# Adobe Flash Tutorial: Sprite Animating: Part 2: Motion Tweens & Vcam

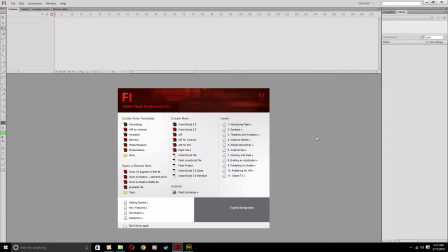0:00 Alrighty guys, Xenos here for part 2 of the sprite animation tutorial. Hopefully you guys have gotten the gif making a little bit down,
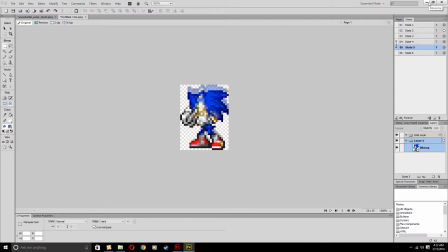0:10 maybe you've made a couple of your own gifs, kind of queued them up, so you can get ready to use them in this tutorial.
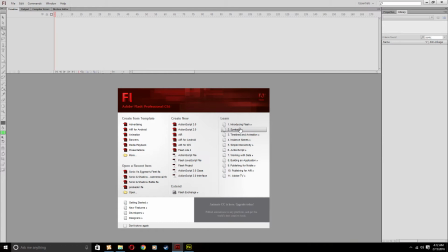0:15 And I'll show you in this tutorial how to make your character move across the screen and stuff like that.
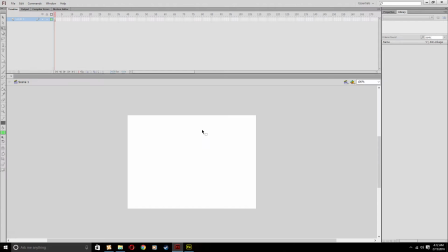0:23 I'm going to start right now, open action gif 2.0.
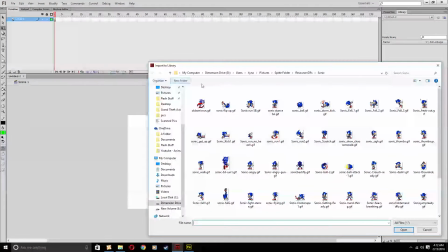0:26 and what i'm going to import here is just a gif of sonic running we'll
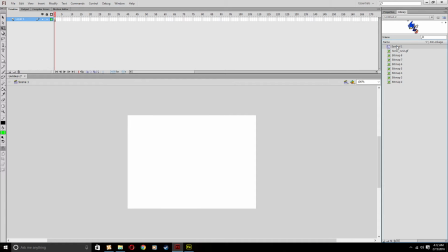0:32 do sonic run 2 a very very cliche one indeed sonic running one usually because i have different forms of him running and i'm going to drag him in here and honestly i'm going to click on modify transform and
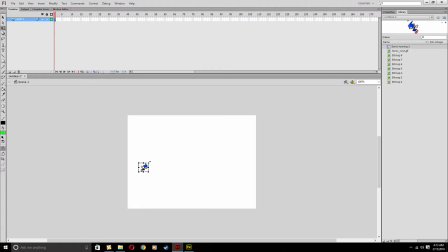0:49 flip horizontal because i want him to go from left to right and i will make him bigger just for the sake of this video so what
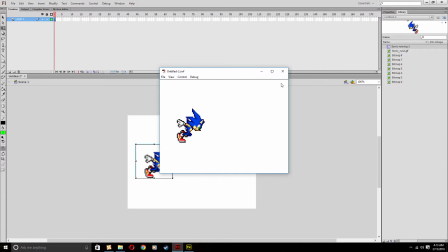0:58 we're gonna want to do here is make sure he's animated test that the SWF that's what I'm gonna call these files s-d-u-f SWF files
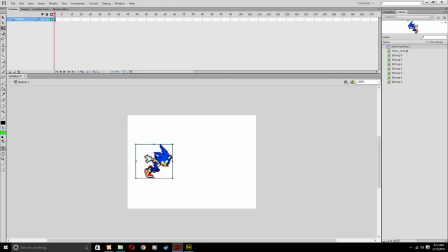1:06 he's animating a bit slowly in my opinion I'm gonna change my frame rate to 30 just so it looks smoother and if you think he doesn't look like he's running fast enough you can double click on him which will open up his symbol which is this thing here the thing that made the
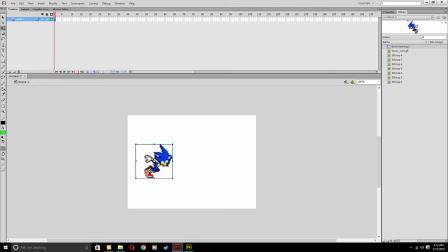1:23 thing that the symbol animate and you can shorten these frames or extend them like I did accidentally so remove frames I usually like cutting them in half so it looks like he runs even faster this is kind
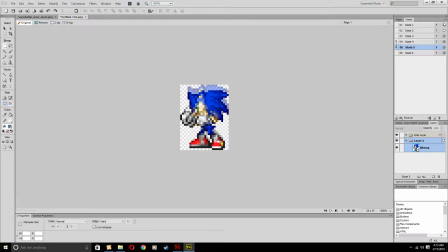1:39 of a byproduct of making the gif at the frame right it said here which is
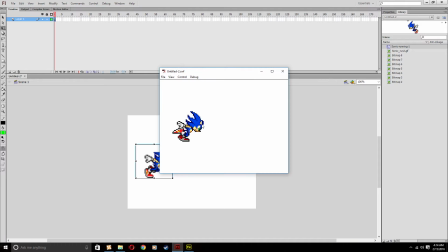1:44 technically 24 frames per second but when we test it again you should be moving very very fast like you would in a high action scene.
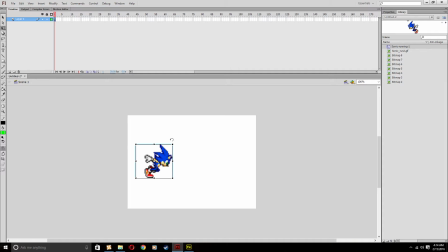1:54 But now we'll get into the motion tweening. We've only had him in one layer right now which is okay because we're just going to show him going from left to right. What we're going to do here is pull him out of the canvas so when he's on the camera he doesn't appear at all.
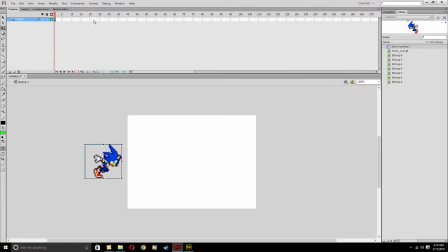2:08 But now we're going to go into the frame tab here in the timeline and we're going to click on some random frame. I'll just do 30 because that's one second of animation. You're going to want to right click on it right click insert keyframe
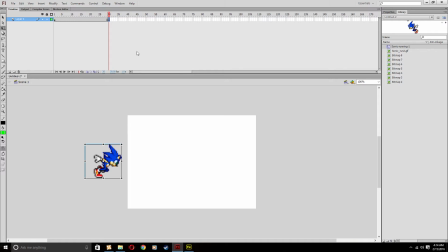2:23 now there are two there are actually two methods to do motion tweening and I'm doing the oval diversion because newer versions of flash do have a new method of motion tweeting they say it's easier but I really don't think so
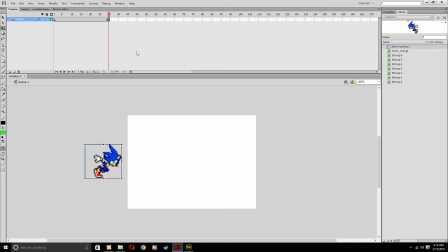2:36 I think it would be if you're wanting to do like turning and motions but for basic moving motion tweens there they're not really necessary so I'm going to do the old method and then I'll show you the new method but to do the old method make sure you you did make the key
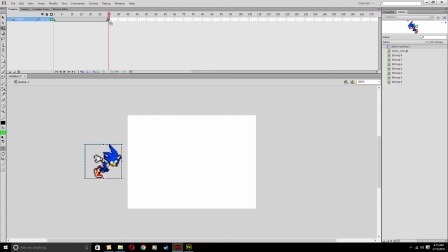2:53 frame stay on that last frame and click on sonic now you're going to want to move him somewhere else i'm going to just drag him across the place and one thing i like to do to keep him perfectly horizontal is hold shift and then click on him he'll he'll like to stay in
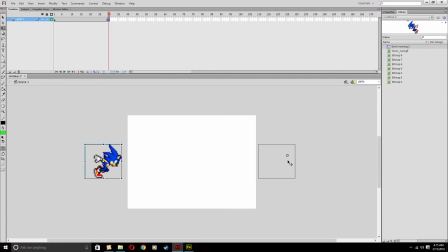3:12 line at the height he will always be when you drag him to the right so he'll never move accidentally up or down so he won't be crooked just a little tip and um right now if you see we hit control and test the movie nothing happened
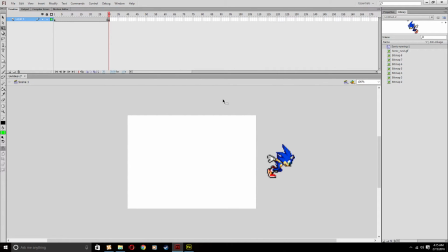3:28 he hasn't moved nothing will happen um what you're going to want to do here now is click on the big space of frame here right click on it and click on create classic tweet what this will do now is turn this into this weird purplish blue color i have no idea because i
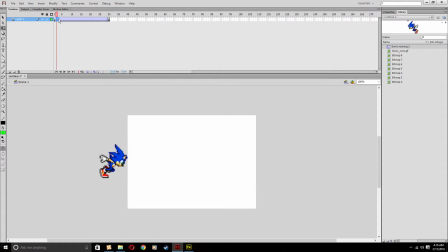3:43 don't know if i'm color blind or not but if you click and drag on it it looks like he's moving which is good so when you test the video
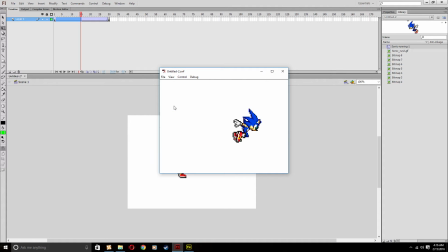3:50 it looks like he's running across the screen which is very very nice you've now made it look like Sonic has been running and it